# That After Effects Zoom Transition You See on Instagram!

Hey, what's up guys? Josh here. I keep getting these requests as far as how to make this crazy, awesome Zoom transition and role transition that you keep seeing on Instagram.
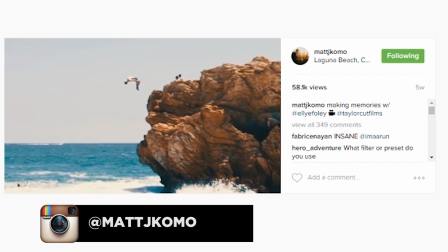All these big Instagrammers are doing these cool After Effects transitions. I'm going to actually show you how I would do it.
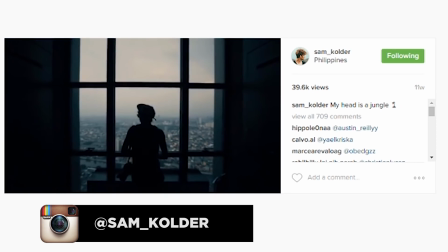This is my first time actually being able to make a tutorial. I'm getting all these requests. I'm going to show you guys how to do it.
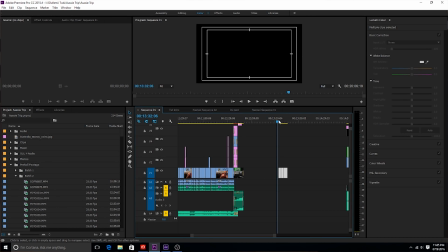So check this out. I have my three clips that I'm going to transition in between. One, two, three in Premiere.
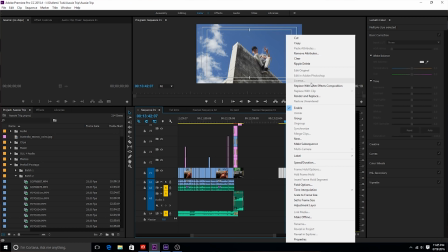You right click these three clips. You go to place with the After Effects composition. Click on that.
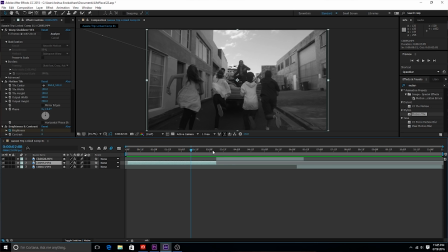I already actually have everything done in After Effects. I have these three clips, one, two, three, that I'm going to transition in between.
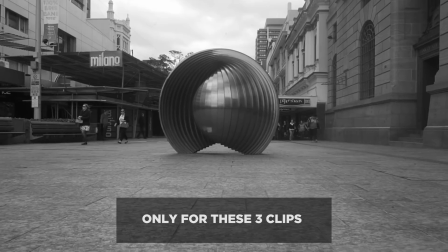I want to let you guys know the project file and the raw files are actually going to be on luxuryleaks.com for you to download. If you go to my Instagram, made by Olufemi, you can actually get a promo code to get all this for free.
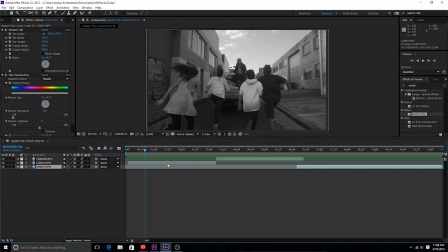So check this out. So if we go in between the first two clips that we are transitioning in between,
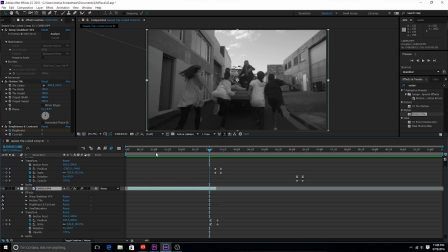this one and this one, let's open this up real quick and I'll show you just how easy it is. As you can see, let's play through it so you can see what the transitions look like.
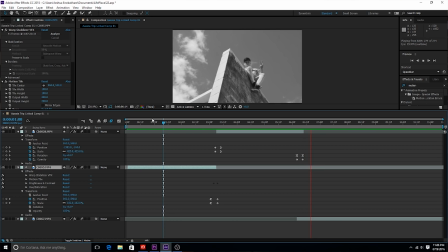We got a zoom in transition, and then this next transition between the other clip is that like almost a roll or rotation transition.
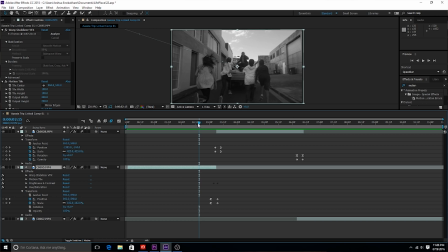As you can see, for this first transition right here, all I did was I keyframed the position and the scale for the top one and the position and the scale for the bottom one. So check this out. We're going to zoom in and I'm going to show you exactly what I did. Literally what I did was I zoomed in
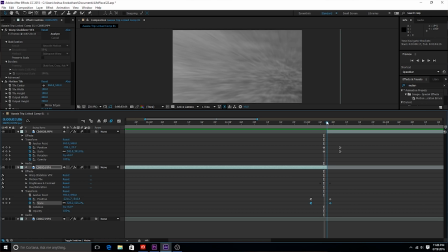to the corner for the first clip, and then I zoomed out from the corner of the next clip. And then of course I had motion blur on. Make sure you enable motion blur for all the layers, and then enable it for each individual layer as well.
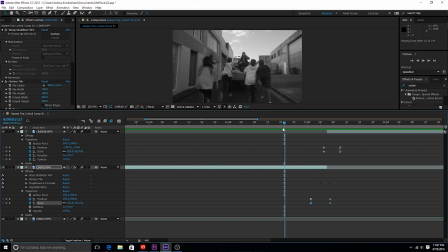And that just makes the transition really, really smooth. So I just zoomed in and then I zoomed out. What you want to do is you want to make sure that you zoom in to a corner that has a similar look to the corner that you're zooming out from.
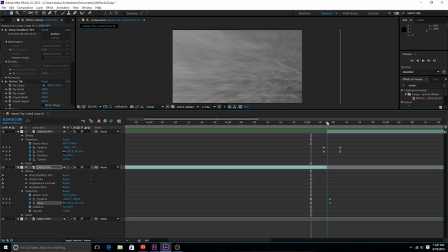So as you can see, the floor looks like, you know, dark concrete, and the floor looks like, you know, dark concrete over here.
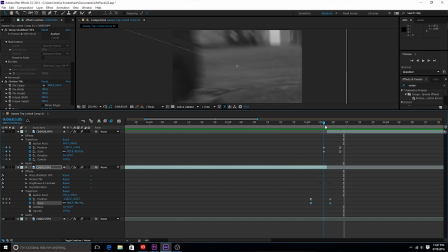So the transition is very, very smooth. It goes in and out from similar looking ground. So check this out. So another thing that I did was I made sure that I
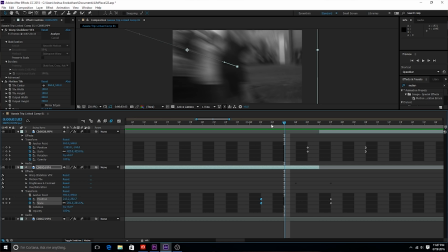eased in for this clip when I was going in, and then I easy eased out when I was zooming out.
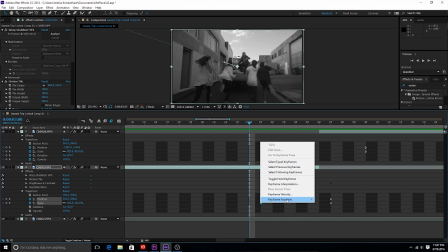So what you can do is right click and then do keyframe assistant, go easy ease in,
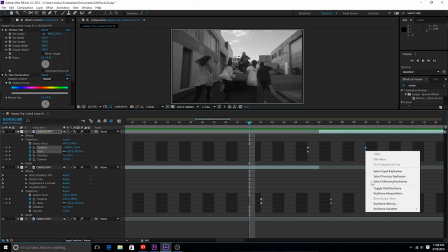and then right here you right click here and then you do easy ease out.
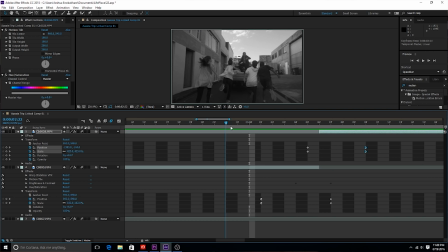And what that'll do is it'll just make the transition a lot more organic looking. It's gonna start slow, speed up, and then it's gonna start fast and then slow down when it speeds out. So, and I just left these inner keyframes the same. Pretty easy, guys.
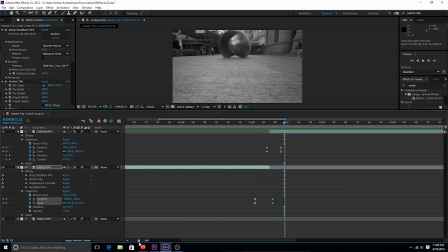Nothing much to it. Once again, if there's anything confusing, just download the project file and you can see exactly what I did.
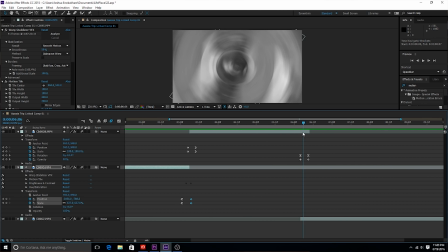It's crazy, crazy simple. Check this out. We're gonna check out this other transition right here.
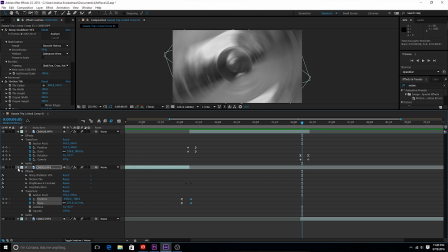If you see these two, I'm gonna actually expand to the bottom and the top one. These are the two clips that I'm transitioning in between. This is my rotation transition.
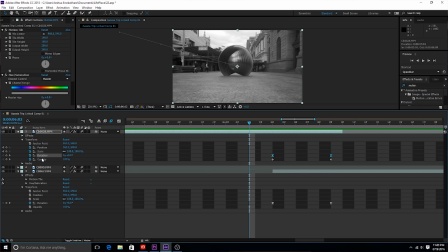What I did was, I keyframed the rotation and the opacity for the top clip, and then I just keyframed the rotation for the bottom clip. I'm gonna actually blind the bottom clip, and I'm gonna show you what I did for the top clip.
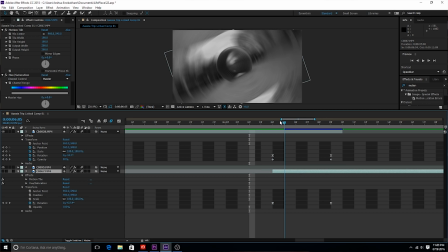So you can't see the bottom clip right now. You can only see the top clip of this ball right here, something I filmed in Brisbane, Australia. So what I did was, as you can see, the rotation of the clip is rotating around. And then as you can see, the opacity is going from 100% to zero as I rotate around. So it's basically rotating and disappearing.
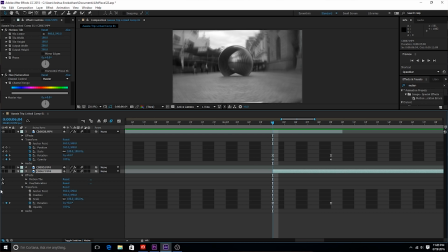And then I'm going to show you what I did for this one right here. I'm gonna blind the top clip and show you the bottom clip.
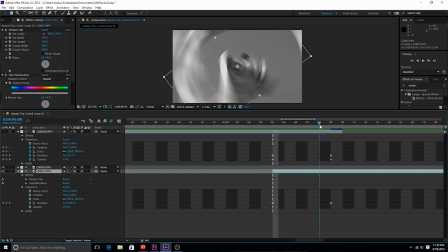This bottom clip is actually rotating from the other direction. And the opacity just stays consistent at 100%.